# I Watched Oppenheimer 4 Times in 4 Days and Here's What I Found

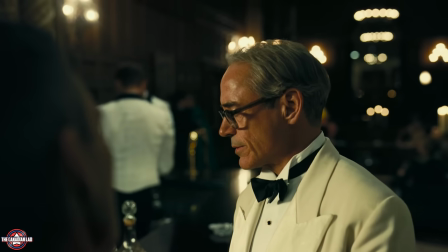0s
Hey everyone, I'm TheCanadianLad and I have watched Oppenheimer 4 times consecutively over a week and found 23 incredible hidden details and deeper meanings.
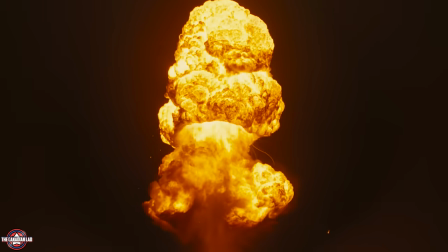9s
Now if you don't know me, well, I've watched movies at pointy-fabic speed and tried to find hidden details and easter eggs.
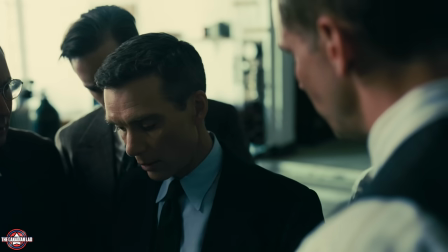14s
But for this movie, I couldn't really do that since there's literally no action scenes or CGI scenes to break down in slow motion.
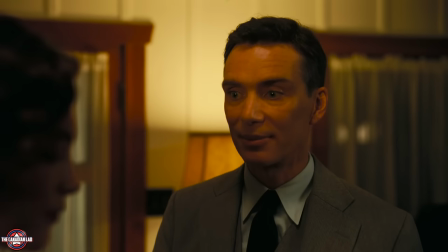22s
However, I did watch all the Florence Pugh scenes at pointy-fabic speed for my own sanity and nuclear chain reaction.
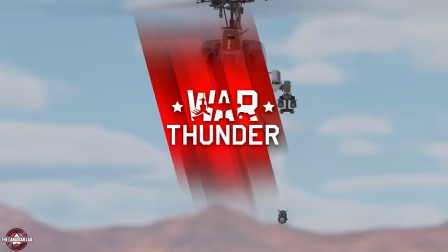28s
Now speaking of nuclear strikes, today's video sponsor is War Thunder.
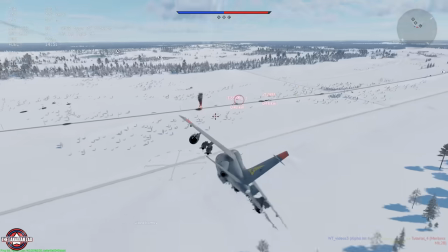31s
War Thunder is a free-to-play large-scale multiplayer action game featuring ground-to-air and naval combat and is available on PC, PlayStation, Xbox and Mac.
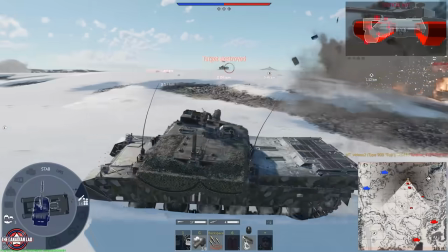40s
In War Thunder, you can experience all advanced military technologies like guided missiles,
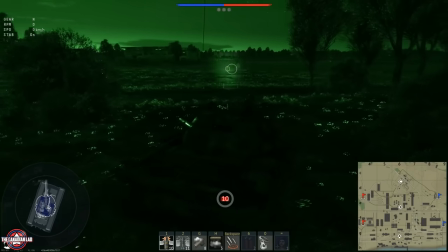45s
active protection systems, smoke screens, night vision devices and even reconnaissance and strike drones.
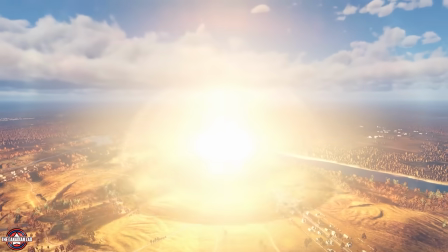51s
Or a nuclear strike that can flatten the entire map.
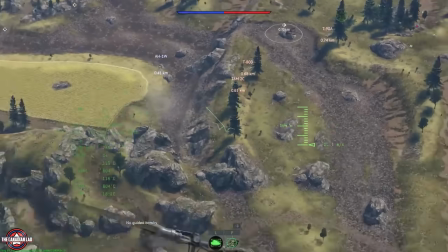54s
War Thunder constantly improves on graphics, physics, and sound to ensure the best immersive atmosphere for players with the dynamics of a Hollywood blockbuster.
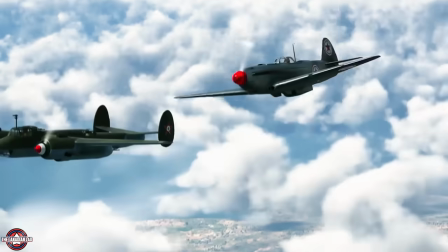63s
A recent update called Alpha Strike has been added where players can explore Hungarian aviation and an array of modern and classic equipment with improved visuals,
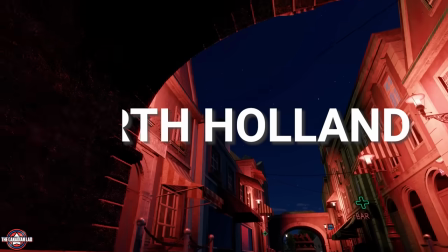71s
and a new map for intense tank and aviation battles, North Island. Fight in the Red Light District or create a small apocalypse in the shopping center.
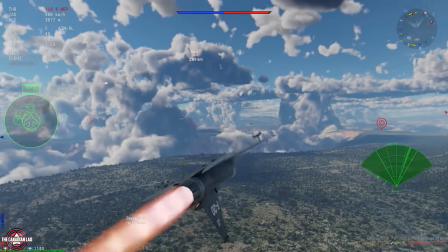78s
So download War Thunder for free through the link in description.
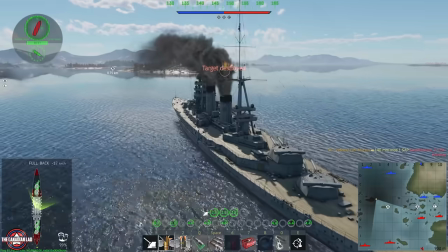81s
All new players and those who haven't played War Thunder for half a year or more will receive some special bonuses like rentals for the P40E-1 aircraft,
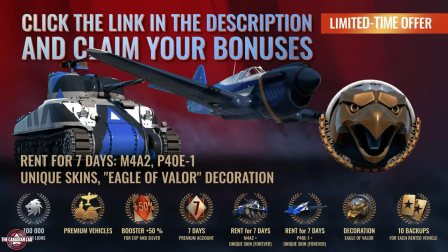90s
an Amphor tank for a week, along with 3 unique skins for them,
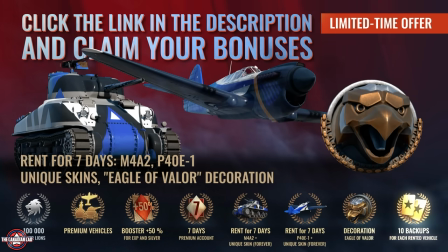93s
a special decorator Eagle of Valor, 100,000 silver lines, 3 premium vehicles for free, a week of premium account and even more.
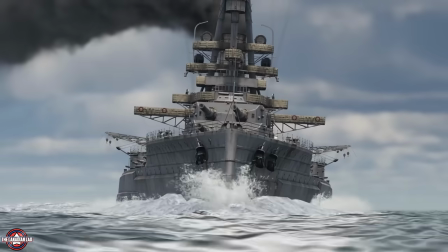101s
So hurry up, the American vehicle bonus season will end soon. Number 1.
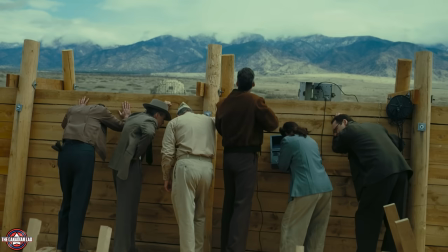105s
One of the first tests we see in the movie just before the big trinity test, everyone, including General Groves, reacts to the loud noise and falling debris.
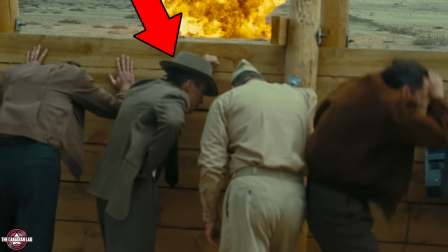113s
However, Oppenheimer doesn't react at all.
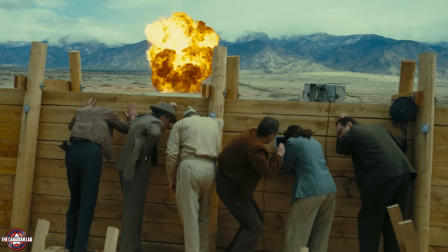116s
This could be because the director Chris Nolan likely told Cillian Murphy not to flinch, because in a Chris Nolan movie, every detail is deliberate.
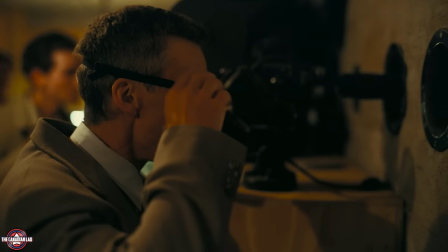125s
This implies that Oppenheimer was very determined to get to the Trinity test, so a small test like this didn't bother him.
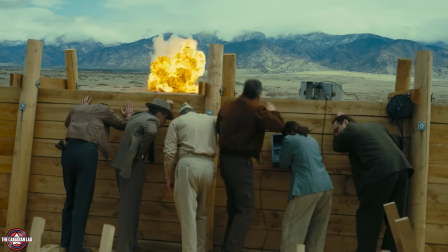132s
It also shows his intelligence in understanding what to expect from such an explosion. Number 2.
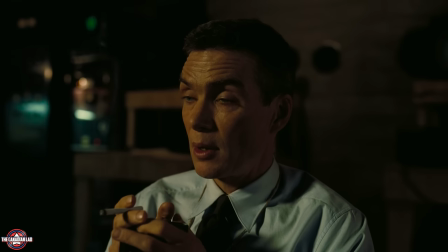137s
Inside the bunker, Oppenheimer admits to Groves that there's a slight chance that a nuclear their chain reaction might set fire to the atmosphere itself,
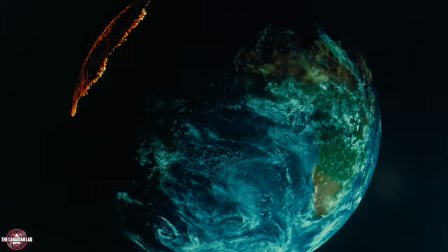145s
therefore destroying the entire planet.
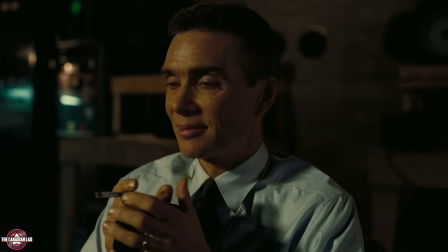148s
And then he says whether the planet will catch fire or the test will work, we will find out in exactly 1 hour and 58 minutes, the time until detonation.
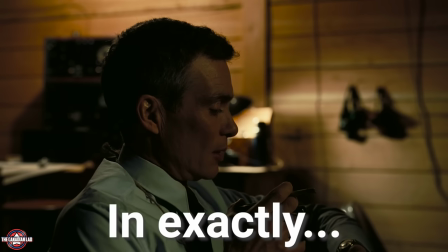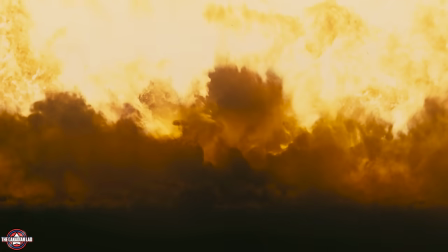162s
Now after the bomb goes off, Oppenheimer's brother Frank says it worked at exactly 1 1 hour and 58 minute mark of the movie.
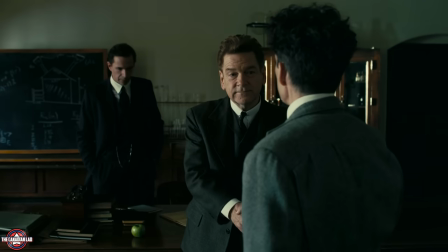172s
Talk about attention to detail, eh? Number 3. The first time we see Niels Bohr in this movie is when Oppenheimer attends one of his lectures.
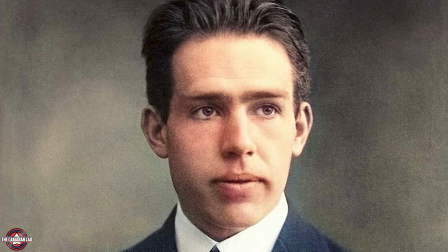180s
Now notice on the blackboard, we can see an atomic model. Now it goes without saying that Niels Bohr won a Nobel Prize for his work on the structure of
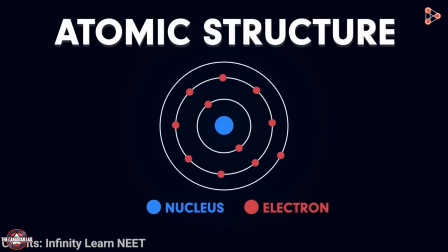187s
atoms where he said electrons were able to occupy only certain orbits around the nucleus.
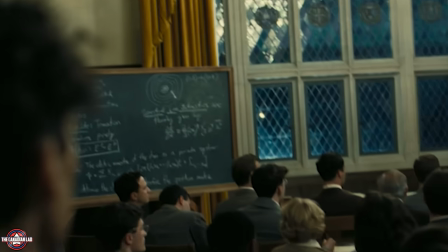192s
His atomic model was the first to use quantum theory. And this model being here not only fits Bohr's character, but also the plot of the movie.
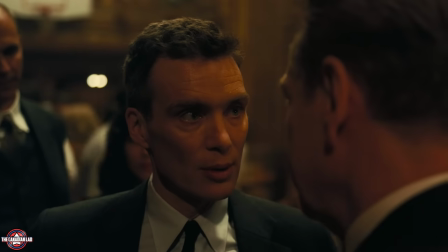200s
Because Oppenheimer played a crucial role in advancing quantum theory in the United States.
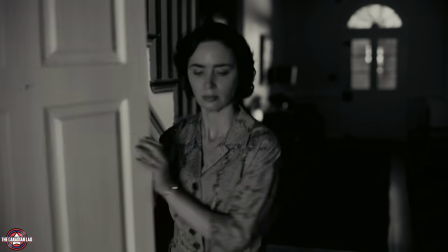205s
Number 4. Robert Oppenheimer was under constant surveillance by the US government after he came forward about an interaction with the communist spy.
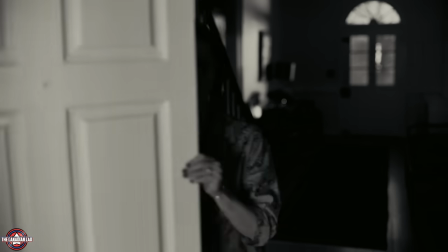213s
Now the movie shows this in a very clever way. Because in real life, Robert Oppenheimer did become aware of it and even joked about it.
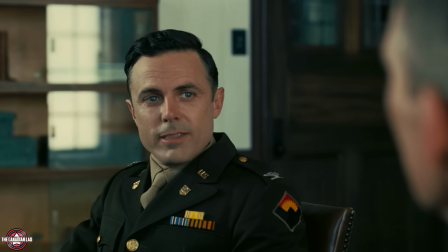220s
But when his interview with Colonel Pash was wear-tapped in 1943, three, Oppenheimer still didn't know that he was being surveilled.
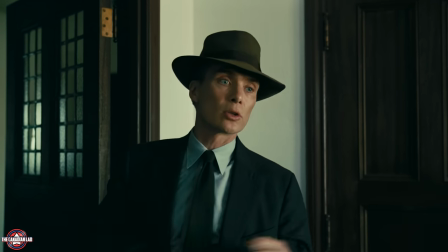227s
And this brings me to my detail. When Oppenheimer in the movie reveals for the first time to Officer Johnson that he may have information on communist spies,
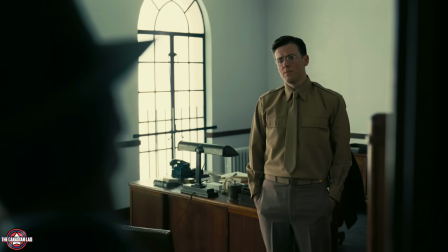236s
notice Mr.
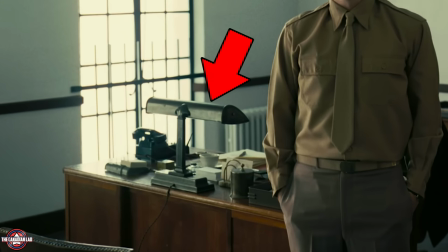243s
Johnson's desk had a normal looking lamp. But then Oppenheimer said he was in a hurry.
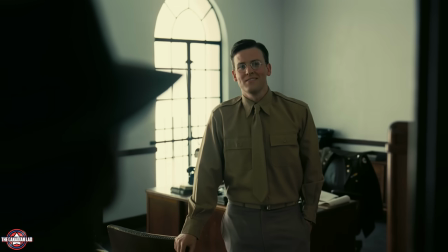247s
So Mr. Johnson asked him to come back the next day for detailed talk.
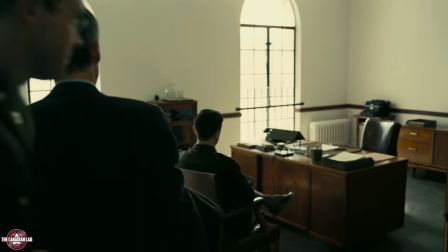251s
Cut to the next day, Mr. Johnson now wears his military uniform and Colonel Pash is there too, which already established that they're here for serious business.
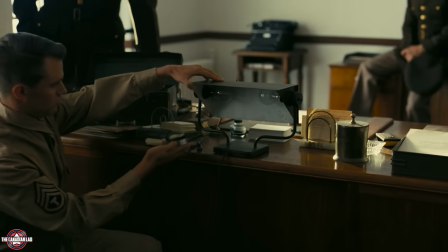259s
But notice the lamp from the previous day is now changed. It's because they planted a listening device to record Oppenheimer.
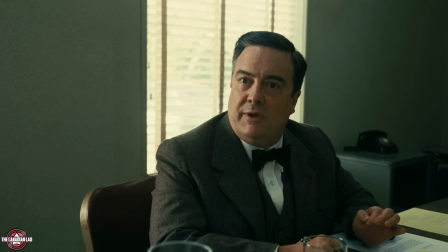266s
The illegal recording of this interview would later come back to haunt Oppenheimer in his appeal.
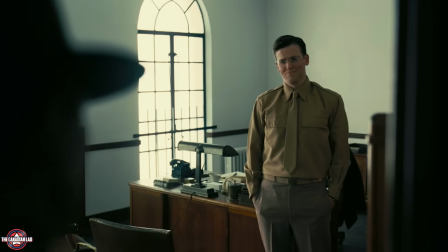271s
Now this is by far one of the best details in the movie, because just like Oppenheimer didn't know about the surveillance yet, the audience too doesn't notice the lamp change.
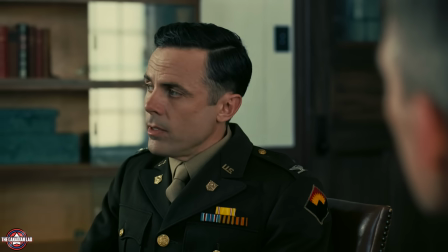279s
Indicating we're seeing the movie from Oppenheimer's perspective. So if he doesn't see something, we don't see it.
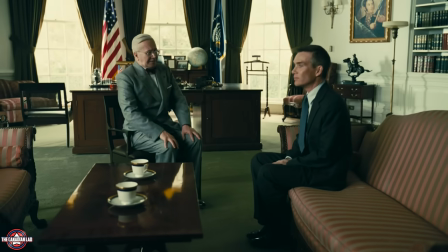285s
And that's absolutely brilliant work from Chris Nolan. Number 5. When Oppenheimer meets with President Truman in the Oval Office, notice this particular painting.
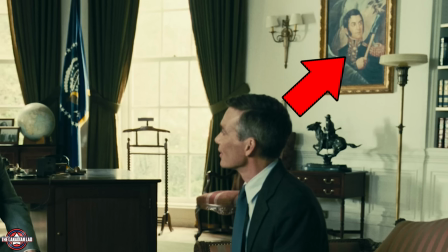293s
This is a painting of José de San Martín, an Argentinian hero of War of Independence.
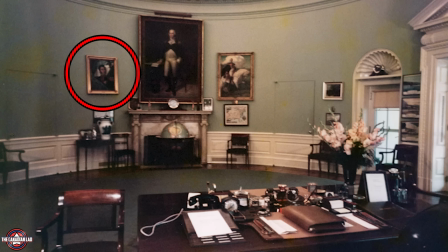298s
President Truman actually had this painting in the Oval Office. Number 6.
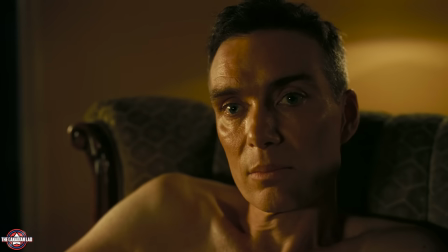302s
Whenever Oppenheimer would face stress, stress, anxiety and uncertainty about the Manhattan Project, we start hearing these thumping noises.
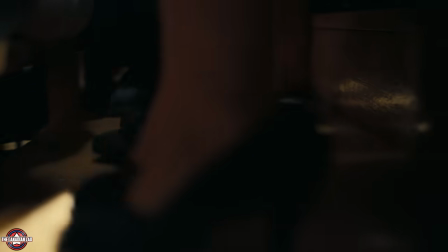311s
Later we learn that these are noises from the food stomping of people celebrating the bombing of Hiroshima.
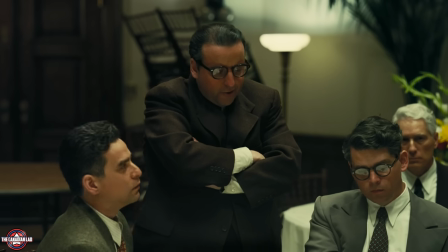317s
So whenever Oppenheimer would face a dilemma, he would always hear this stomping noise.
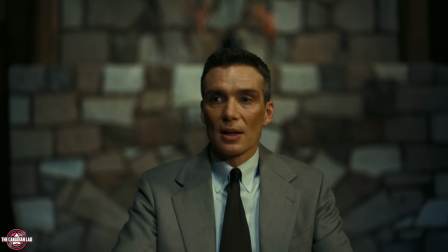321s
But when the people in this hall room were actually stomping their feet, that's when Oppenheimer stops hearing these noises, as complete silence takes over him.
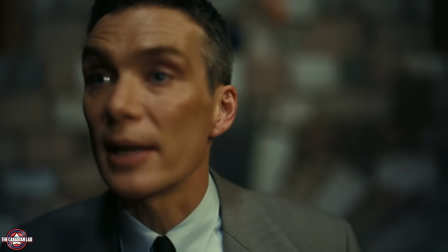330s I just wish we had it in time to use against the Germans.
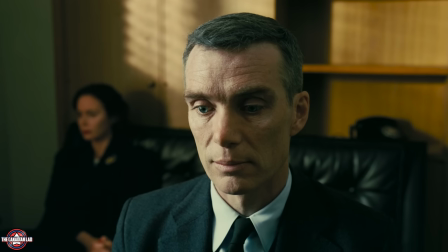336s
Now, I believe these noises symbolize Oppenheimer's inner guilt.
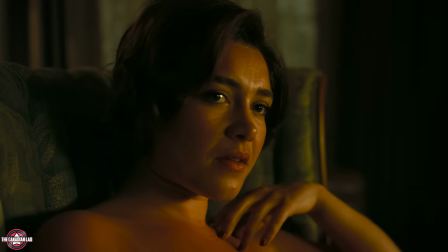341s
Whenever he would think about the consequences of his actions, like creating the atomic bomb or his relationship with Gene Tatlock, he zones out and we hear the stomping noise.
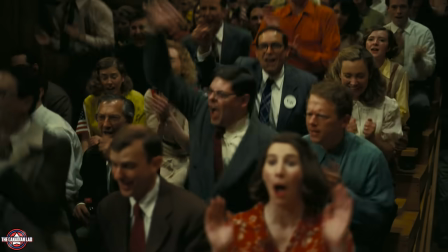349s
But when his guilt becomes real in this room, the noise disappears. Because now he no longer has to hear it, he is living it.
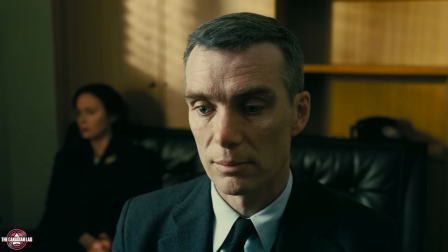356s
Indicating that right from the beginning of the movie, Oppenheimer feared this moment and its consequences.
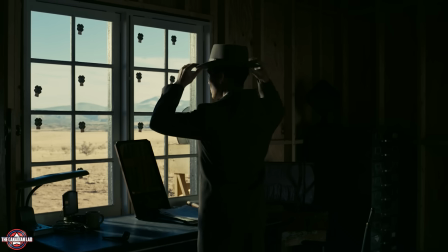361s
He moved forward with his mission despite his fears, and now he faces complete silence.
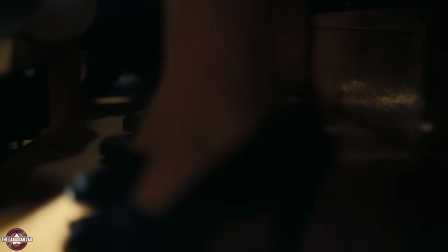367s
The stomping noise could also be a sonic representation of a nuclear isotope reaching supercritical,
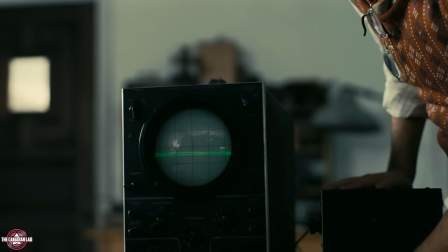372s
meaning that one or more fission events will result from the previous fission event.
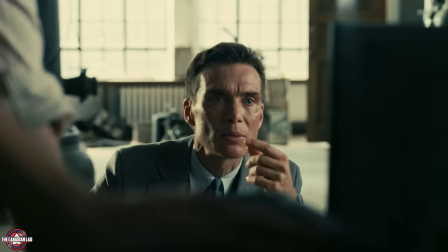377s
Or, to say it in an even simpler fashion, this noise represents a nuclear chain reaction.
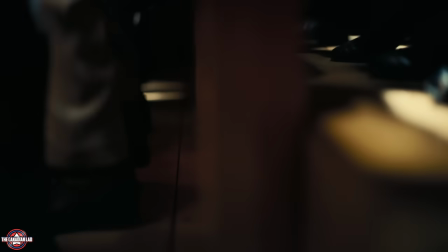382s
It starts slowly and gets faster and louder each time we hear it, eventually becoming a wall of noise.
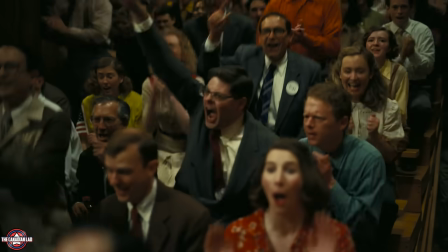387s
The tempo continues to increase to the point where each sound has sped up so much that it becomes inseparable from one another.
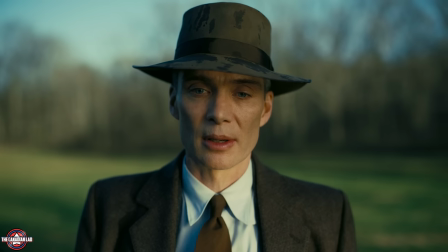395s
And listen to what Oppenheimer said to Einstein right at the end of the film.
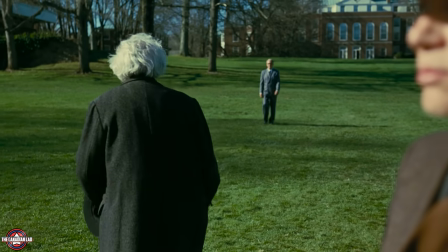406s
And right after saying he started a chain reaction, we hear the stomping noise for one last time and this time the loudest and the fastest.
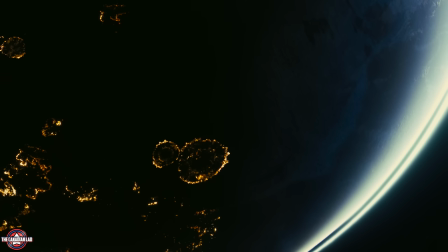414s
So, it's like a double metaphor, representing both the chain reaction Oppenheimer fears and his inner guilt.
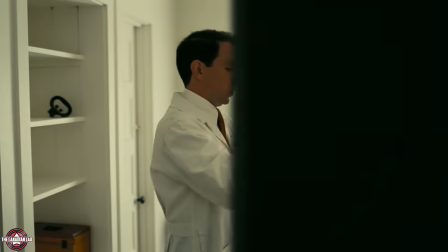420s
Number 7. In scenes set at Los Alamos, many scientists and technicians are shown riding with their left hands.
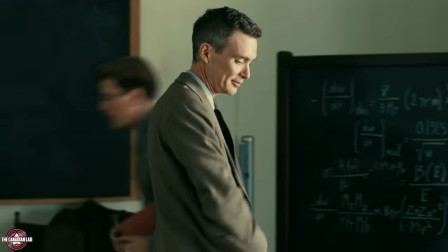427s
This detail is likely a tribute to the significant number of left-handed scientists who were involved in the Manhattan Project.
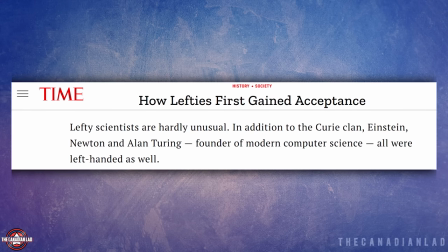434s
Left-handedness among scientists was notably prevalent during that time,
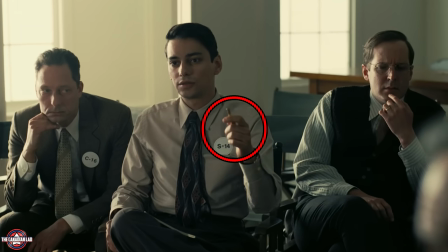437s
and incorporating this detail into the film just goes to show the level of attention or detail from Chris Nolan.
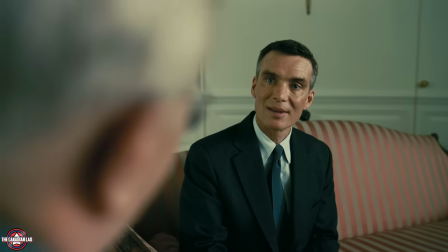443s
Number 8. President Truman Dismissed Oppenheimer's Concern of Russia Developing Their Own Nuclear Weapons
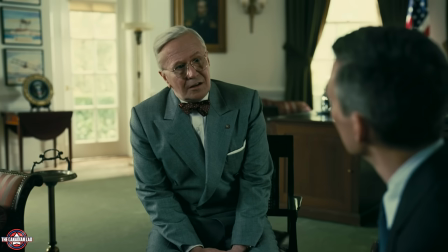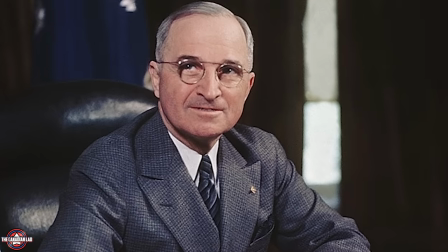457s
This is actually accurate, because in real life when President Truman was told about a detonation in Russia in 1949,
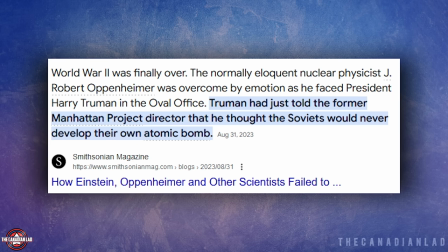465s
he was actually taken by surprise.
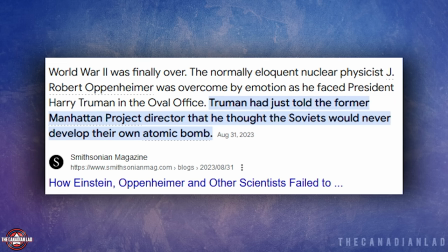467s
So much so that he even ordered a double-check on this report because he never believed Russia would be capable of developing their own atomic bomb.
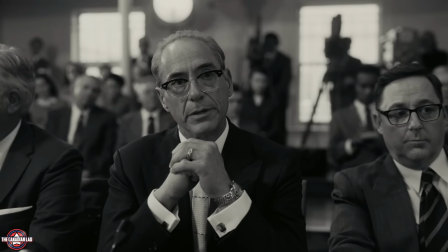476s
Number 9. In 1959, President Eisenhower nominated Louis Strauss for the position of Secretary of Commerce.
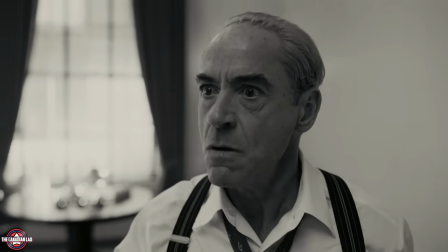482s
This, of course, was a very controversial nomination, leading to some very intense Senate hearings.
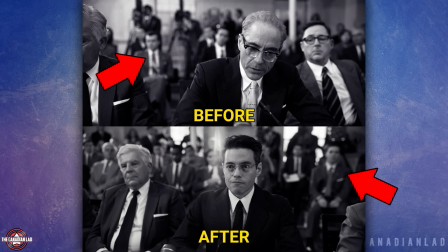488s
Now notice in the movie version, the audience noticeably grows between the first and the last Senate hearings.